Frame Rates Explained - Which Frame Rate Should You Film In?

What's up guys today we're going to do a bit of a deep dive on frame rates I'll break down what a frame rate actually is how it affects your video
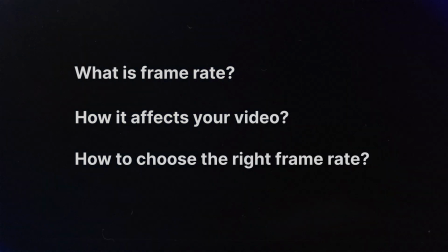[0:07]
and how to choose the right one next time You're out shooting frame rate is the number of individual frames or images that your camera captures per second That's why it's called frames per second or FPS
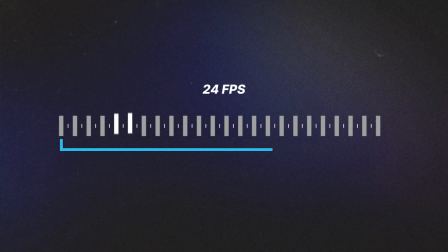[0:20]
For example a frame rate of 24 FPS contains 24 individual still images within one second that's pretty self-explanatory when the name is frames per
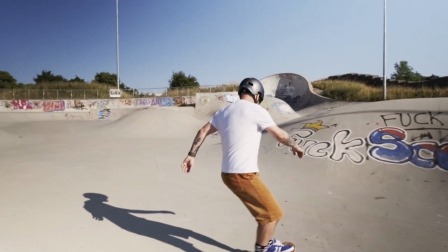[0:31]
second right because when you're watching video you're not actually watching something that is moving what
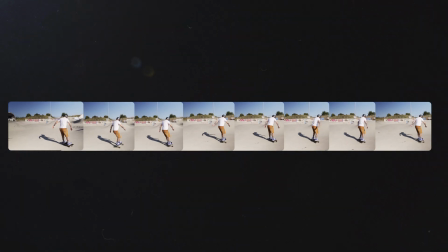[0:36]
we're seeing is a series of still images showing one after the other and when these images are played fast enough our brains blend them into one
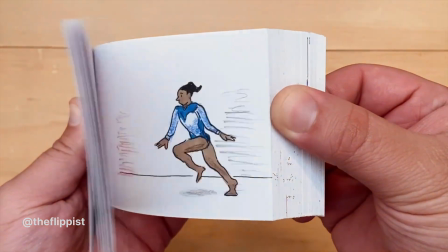[0:44]
continuous movement kind of like these flip books where if you flip through the pages fast enough it looks like it's moving now I don't know about you but I spent way too long making these in the corner of my dictionary during English class.
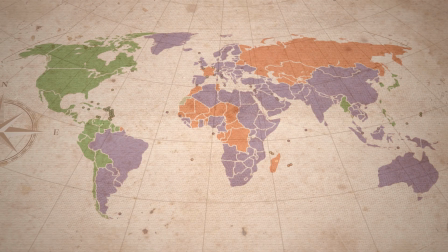[0:56]
Now, depending on which part of the world you live in will depend on the standard of frame rates you will use.
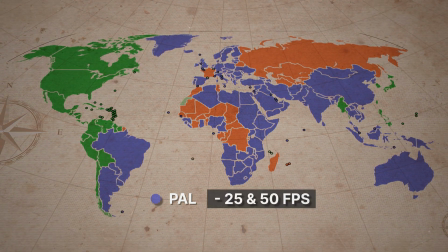[1:02]
The two most common standards are PAL, which shoot at 25 and 50 frames per second, or NTSC, which shoots at 24, 30 and 60 frames per second, with the 24 and 30 rounded up from 23.976 and 29.97 for legacy reasons, which we're not going to get into in this video. for the sake of the rest of this video i'll be talking in ntsc terms so for everyone in a power region just know when i say 24 or 60 fps that would just be 25 or 50 for you so what are some common
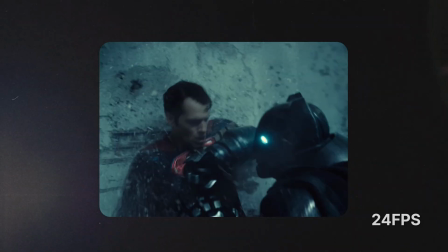[1:39]
frame rates 24 fps is the gold standard for movies and narrative films as the motion has a slight blur and
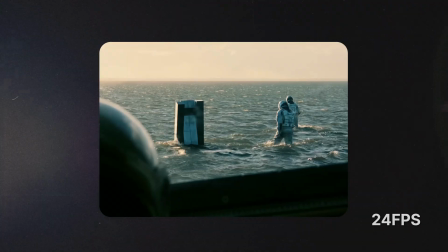[1:47]
this is what gives it that cinematic look i like to use this frame rate for real-time moments that make the viewer feel like they're actually there.
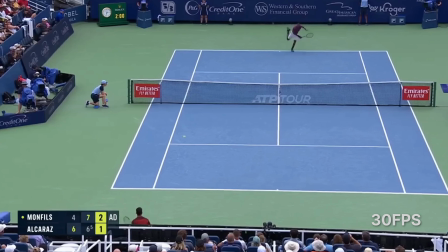[1:56]
30fps. This is a common frame rate for TV broadcasts, soap operas and sport and it's what your smartphone shoots at by default.
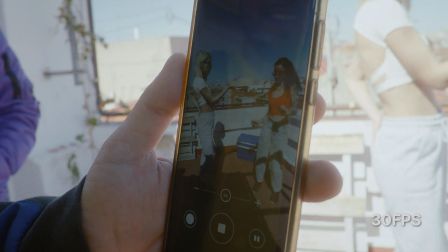[2:04]
It feels a bit smoother and a bit more crisp than 24fps.
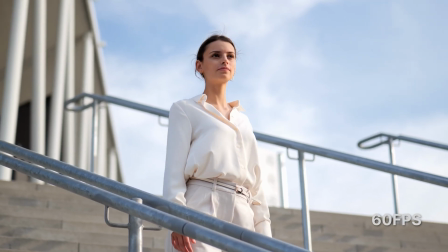[2:09]
60 frames per second is the most common frame rate for shooting slow motion. Perfect for slow action human movements or general b-roll that you
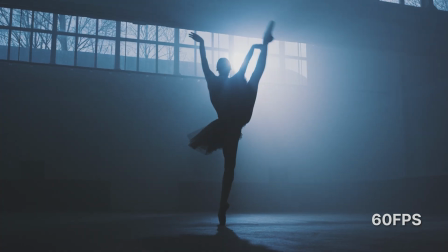[2:18]
want to slow down in post and it makes things just look a bit more smooth and cinematic. 120 frames per second or 100 for you power users is a great
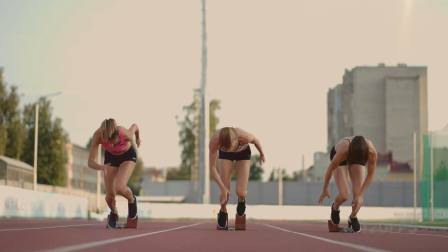[2:28]
frame rate for things like really fast human movements or elements.
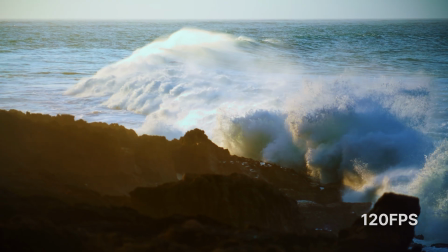[2:33]
Things like waves crashing on a beach, fire, rain, smoke.
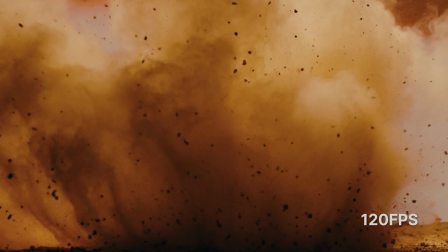[2:38]
What this frame rate does is it takes away a lot of that motion blur and we get to see things in a way that we would never usually get to just with our normal eye. When you start shooting higher than that, things like the phantom camera can shoot a thousand frames to really really slow down time,
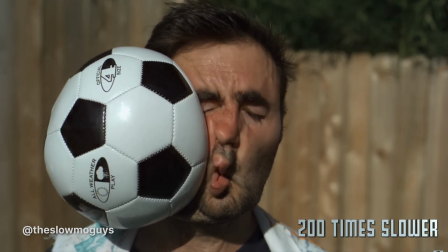[2:54]
then you have to be getting quite intentional with your slow motion usage as things can sometimes drag on too much in your edit because the footage is just too slow. Looks cool but just too slow. So this footage shot at 24fps then I bring it into the computer and edit it as
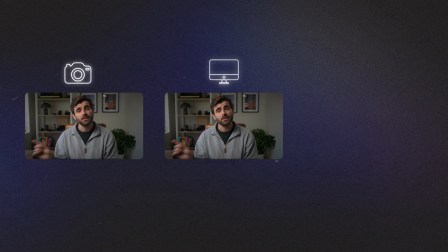[3:11]
a 24fps sequence before exporting it as a 24fps video file. So you'll notice that the whole production workflow is the same frame rate.
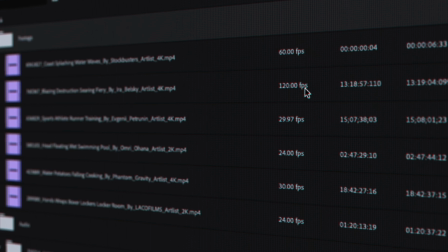[3:21]
Now, with that being said, this doesn't mean that you can't have multiple frame rates within your editing project. You have your camera's frame rate and you have your editing project frame rate. These two are completely separate, independent things.
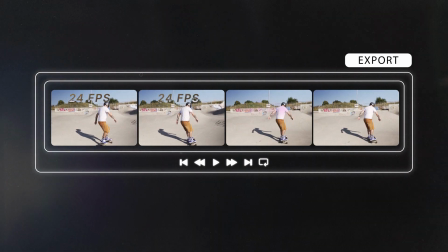[3:35]
However, you can't have portions or segments of your exported video at different frame rates.
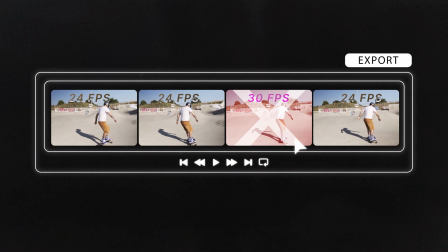[3:40]
This has to be one universal frame rate for that video export. So this leads into one common mistake when dealing with multiple frame rates, and that is not interpreting your footage to your timeline frame rate when editing.
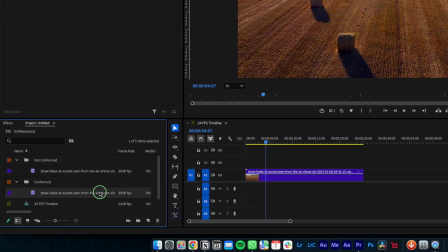[3:54]
So when you import a clip at a different frame rate, come to the clip attributes and interpret that footage to match your timeline frame rate.
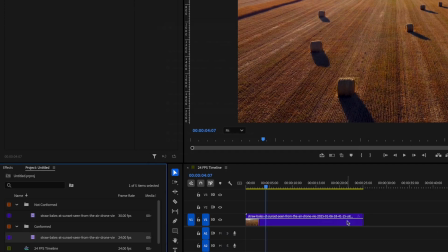[4:02]
Once conformed, that clip will automatically be slowed down and stretched in length in your timeline.